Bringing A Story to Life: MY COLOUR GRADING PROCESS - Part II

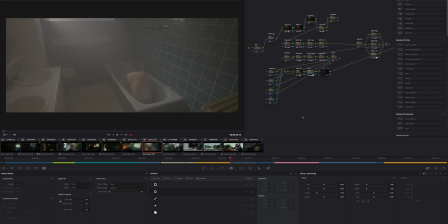247s
So we've used a lot of haze in the scene to create that glow. That is what got us that light shaft. So when I switch back to his 2083 or 2383 LUT, we can see there's actually a lot of glow going on. It's nowhere near where I want it to be. We want it to be dark, gloomy, and uncomfortable. But you can see that haze is glowing up all this light. Now, the outside world is the comfortable place that he doesn't dare to go to, and his house where this guy lives in is the place where he lives his paranoia. So this is going to be the uncomfortable, ugly place to look at. So the bathroom, as you can see, is giving us a great starting point, great location, and we have to darken down this image. Now I'm using a a Blackmagic Design control panel, so I can't show you everything I'm doing, but you can see down here, so I'm going to be using, in this first node here, I'm going to be using everything of the gain control to get control over my image.
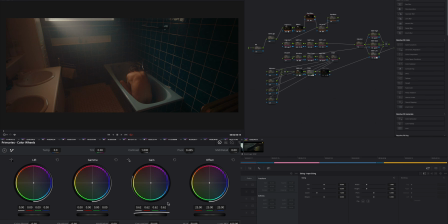310s
So we're going to darken down the image a whole bunch, and because the haze I'm using is not, you know, a $2,000 haze machine, it's fairly cheap, it creates quite a bit of like temperature in the haze, and yeah, it warms up the image a lot more than you might think. So I'm going to bring down the temperature to a bit of a cooler place,
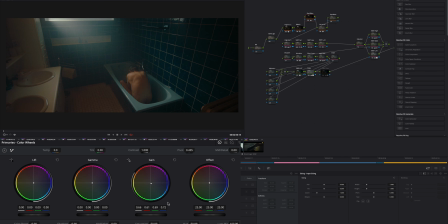328s
and mostly I'm looking at his skin to find a place where I'm comfortable with his skin. This is a bit of a feeling game, but I'm pretty happy with where we're at. Look at the exposure, maybe bring it down a little more.
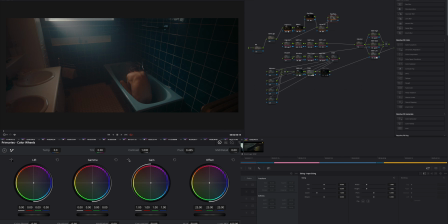346s
And this second node here is for my contrast, pivot, highlights and shadows. So I'm going to add some contrast to get a little more saturation in the image. We'll get rid of that later on, obviously. But that's what happens when you push contrast. And I'm going to maybe move my pivot to see where I want the contrast.
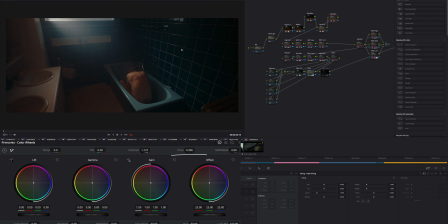366s
Too much of this will create too many aggressive lines here, but bringing it down might work to have the contrast happen a little more in the shadow areas. And then I use my highlight and
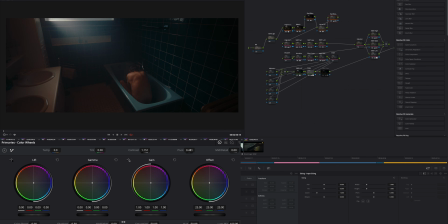381s
shadow sliders, these two here, to control a little bit more of the exposure. So I'll bring up the shadows a little more to even out the image, but there we go. Still, this is looking far too warm, so I'm going to go back to my primaries and to this node here.
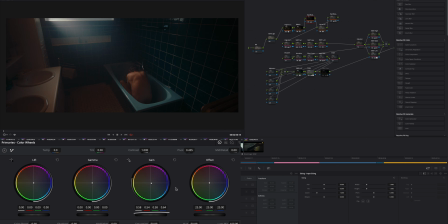400s
Sorry, I'm going to go back to this node here and work on my gain node down here to balance out the image a little more. Again, looking at his skin, I can pick my qualifier.
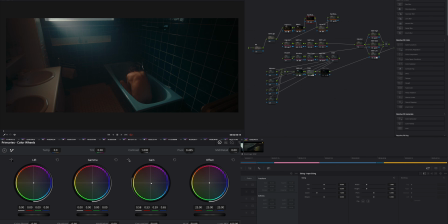413s
Now I'm using two screens. This is why there's not that many panels on this screen here. On my left side, I can see my skin tone indicator is actually pretty good.
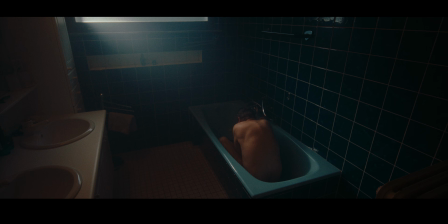421s
So I'm in a good place here. Now this, if we go full screen, this is pretty much what reality might have looked like. Honestly, I can't really remember. This is ages ago. But, you know, judging by the image and judging by what I know what reality looks like, this is pretty close.
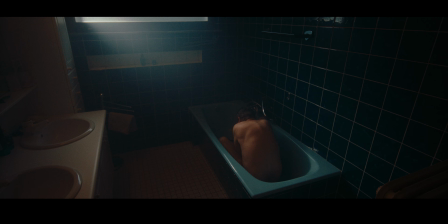435s
It was a pretty ugly bathroom, very blue. And this represents reality, pretty much. So let's work on this image a little more. Get it to some look, a feeling, to enhance the feeling that we want to create in the scene.
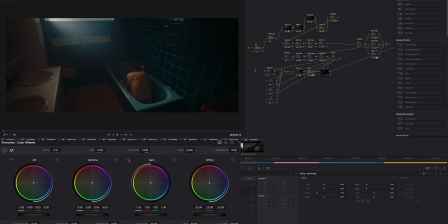450s
So this happens here. Let's figure out a look first. So, all right, call it look. And for that, in this node here, I'm going to be using my lift, gamma, gain, and potentially also my log
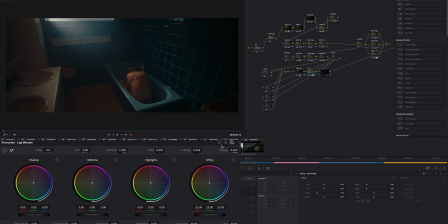468s
wheels here to achieve a look. Now, I'm not going to go miles away from what we have, but it's going to help me create a mood. First of all, I want my highlights to be green. We're looking for an uncomfortable, disgusting feeling.
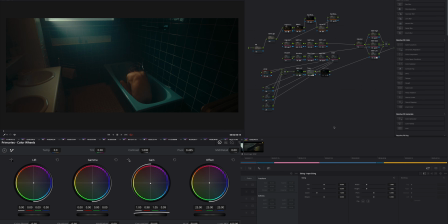485s
Okay. So this is starting to push a lot of green into the highlights. Now I'm cheap with color grading. I'm going to use my temperature.